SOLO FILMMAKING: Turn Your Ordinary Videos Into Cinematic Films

The next one might seem a little bit obvious but from taking something that seems like a video and turning it into a film it is such a core
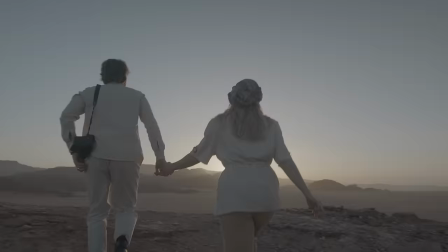component that I think a lot of people just kind of half-ass which is the color grade and the aspect ratio and like the packaging
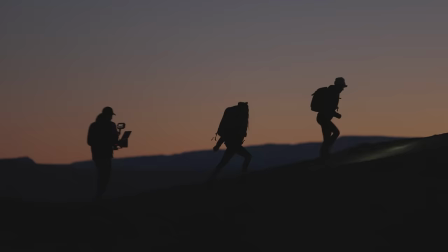of your film itself right. If you can have incredibly framed shots but if they just look a little off and they don't match the mood and the tone that you're going for, everything's going to fall apart. So spend time really honing in what your message is and then how to match that with your visual presentation, with the color grade, with the aspect ratio. I know it can be pretty cliche sometimes to drop the bars on top, but it does give you that feeling, right? It gives you that feeling of cinema. It gives you that feeling of something a little bit more filmic,
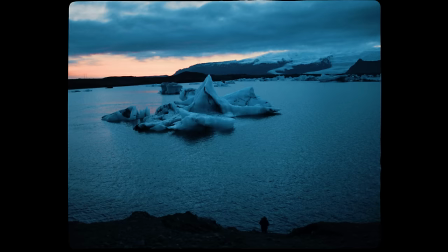for lack of a better term, or the aspect ratios that are a little bit more four by five with the box.
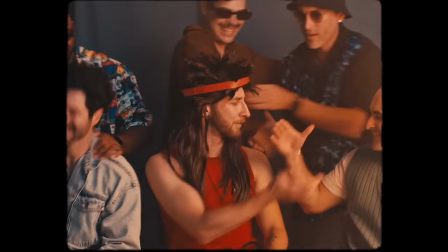It feels retro. It feels genuine. It feels authentic. It could feel shaky with the handheld.
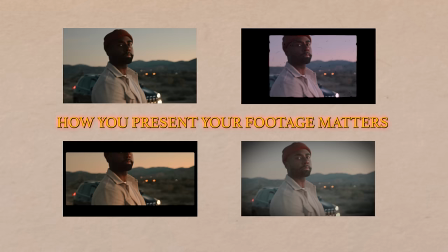All of these things play a role with the emotion that you're gonna get across visually. And so while you're color grading, while you're choosing the aspect ratio, while you're choosing all these shots visually, just try to be very intentional on how they're gluing together and how they feel, right? A warm grade versus a cold grade. Cold, cold grade.
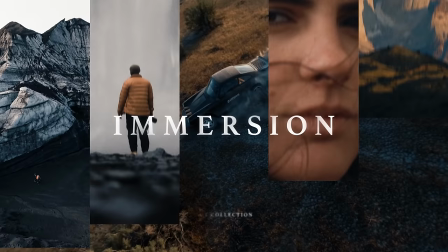You get the point. It's just really important to think these things through. For me, I use my travel luck collection. Shameless plug. Screw me. If you're interested, they're always down below. But to find your style will be really, really important to find something that really fits with you.
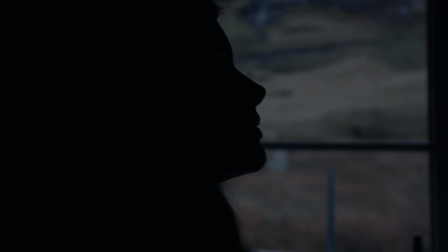And just lining up the visual with the next step, which is the auditory component of your film.
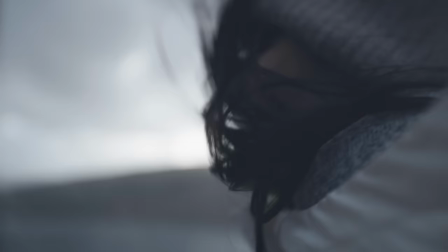Do you hear it too?
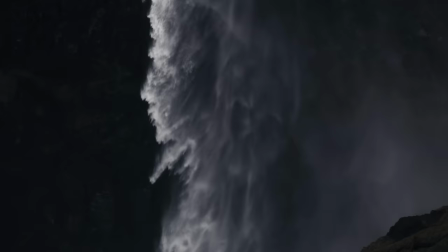That moment that keeps calling you.
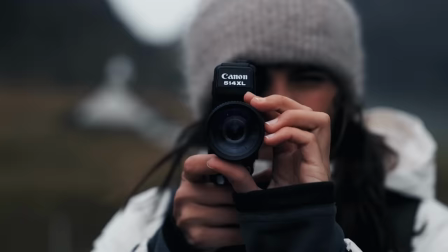You see, you can try to ignore it, but it will only get louder and louder and louder, and it will never stop until
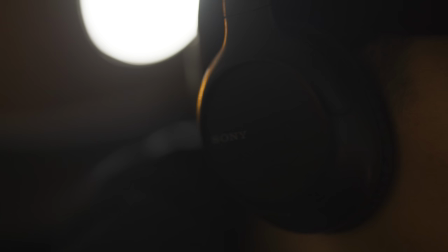you find it.
Now, the audio, the sound, this is what immerses people. And I think it's something that a lot of people take for granted.
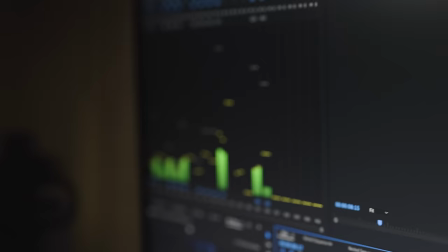It's what takes just a bunch of random images and brings you in and makes it feel like something tangible, like something real. And whether you're using sound effects like hits, risers, and whooshes, or you're using the raw audio that you captured out of your camera, it's just really important to just not neglect this portion of your film and give it the same amount of time as you would with your shot selection. Because I think a lot of people just tend to ignore that. Now, for me, a huge part of the audio component is obviously going to be music.
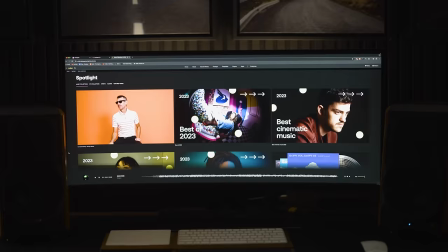I cannot understate how important it is for my films to have the most powerful music.
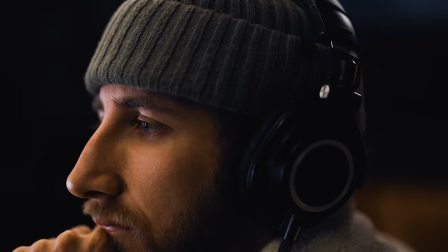For me, I always sit down, I put on my headphones, and I listen countless hours to music over and over, drink a cup of coffee, and wait till something just moves me. I have this huge collection and art list that I have saved of songs that I really like, that really move me, and then I start writing down my script. because in almost all of my films, and the same thing with the ending to The Arrival, it has this voiceover. And for me, a voiceover is such a simple, powerful way to connect with your audience that feels human and feels real and creates something that feels like a film. And I've worked for years on my voiceovers. I'm going to give you a few voiceover tips and tricks right here. But for me, that auditory component, right, once you nail the music, which is so important to find something that you genuinely feel. I'm hot right now, so I'm gonna take this off. Something that you genuinely feel, and then sound effects that can enhance that, right? That's gonna be 1A, and 1B for me is creating a voiceover that really feels genuine, really feels powerful, authentic. It can be mysterious, it can be friendly, it can be whatever you want it to be, but just sit down and make sure this voiceover fits seamlessly into the music. Now, I do it a lot with my films where I sit down.